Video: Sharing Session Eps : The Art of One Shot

buat film Affliction sebenarnya shooting days-nya nggak terlalu banyak. Jadi cara ngakalinnya supaya kita bisa efisien dalam sebuah produksi, yang saya lakukan adalah doing one shot. Kalau diperhatiin di film Affliction, adegan yang kita shoot dalam one shot itu banyak sekali.
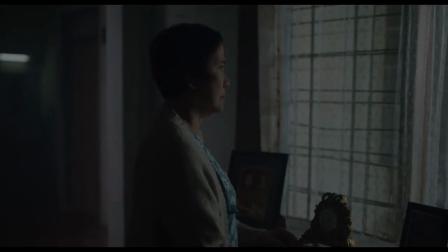(0:24) Dia bisa melihat sesuatu yang tidak ada. Kita yang ngejagain hanya bisa bilang, nggak ada siapa-siapa bunda. Sudah waktunya anaknya pulang untuk merawat ibunya. Anak hilang?
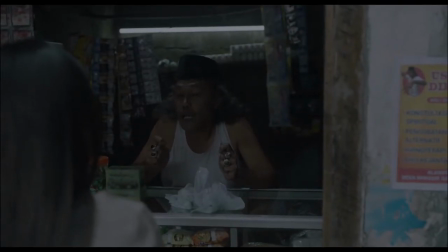(0:37) Iya. Ibunya itu sampai stres. Gila.
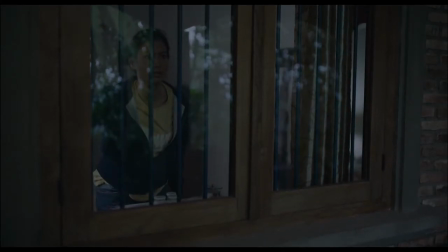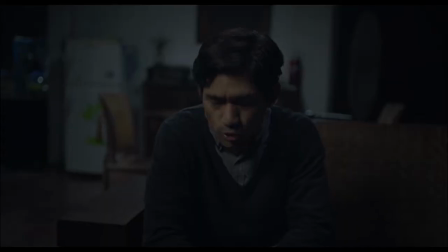(0:46) Udah aku capek.
Doing one shots itu atau one nurse itu very interesting itu for filmmakers. Banyak director yang melakukan ini as a style, di mana every time we see it, we sort of notice that the directors showcasing a certain technique and style.
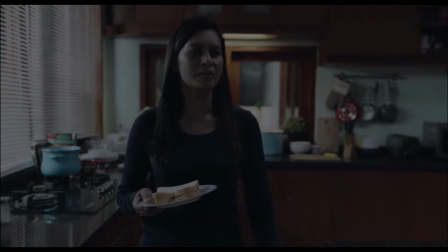(1:06)
Dan akhirnya terlihat sebagai atraksi si sutradaranya. Kalau saya pribadi suka one shot yang tidak terlalu dinotis sama penontonnya.
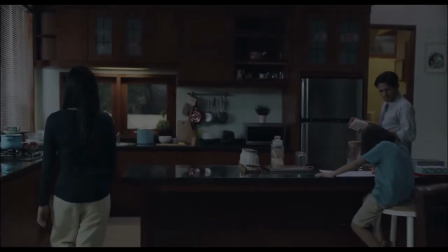(1:17)
Objektifnya adalah to create an engagement with the audience.
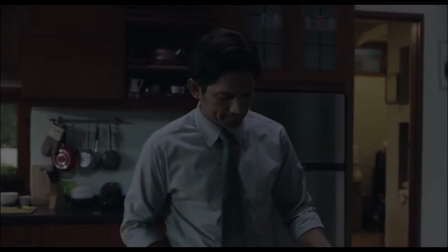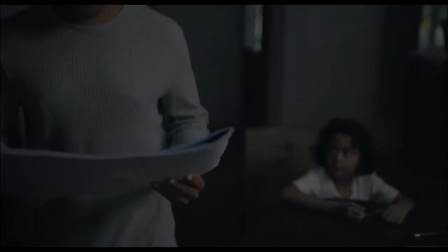(1:26)
To do an effective one shot, yang pasti pergerakan kamera ada motivasinya didukung dengan blocking pemain.
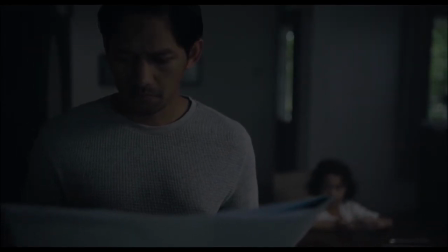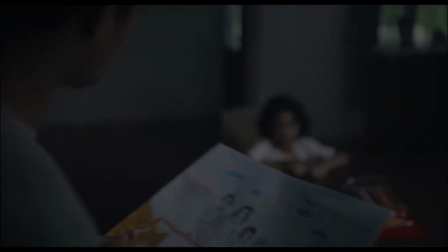(1:38)
Berubah angle, itu ada informasi baru buat penonton.
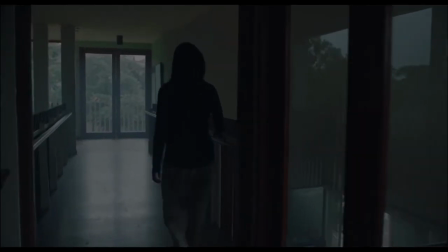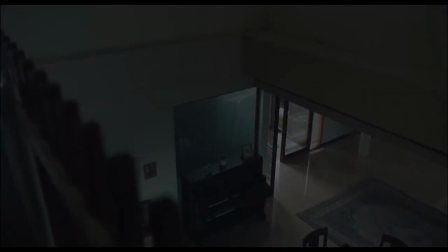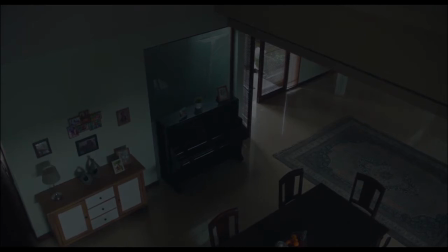(1:53)
So it's important to plan it out dengan your DP dan pemain-pemainnya agar pergerakan kamera dan pemain akan sinkron.
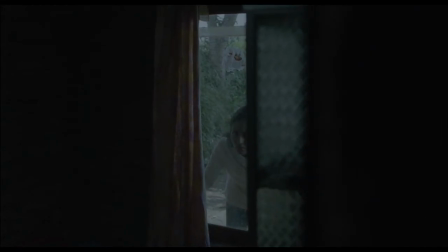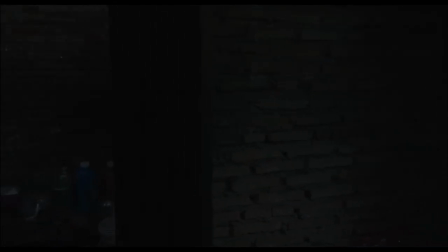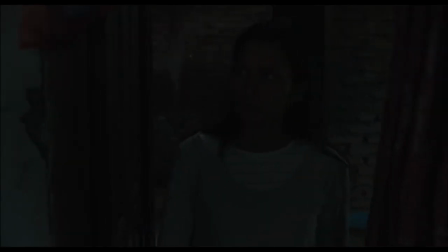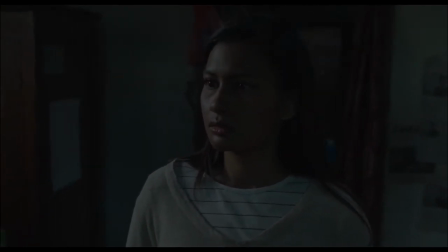(2:32)
One shot yang biasa saya lakukan biasanya nggak terlalu lama, tapi cukup untuk menyampaikan sebuah informasi.
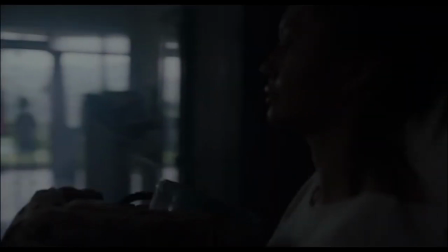(2:42)
Jangan sampai one shot yang kita buat itu not interesting enough
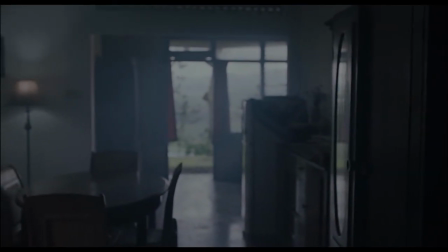(2:51)
and not telling any information. Kalau sampai seperti itu, biasanya one shot itu jadi dragging.
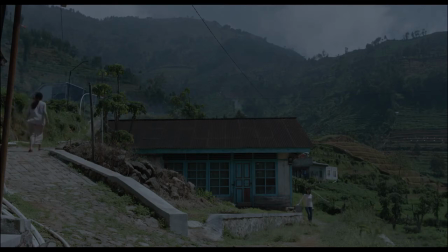(3:01)
One shot sebenarnya itu benar-benar efektif sekali dalam membantu efisiensi produksi, menjaga pacing cerita, and it's always fun to do itu as a director to create one shot yang efektif. So if you're interested in doing one shot, coba aja nonton film Affliction and see how many one shots that I did in that film.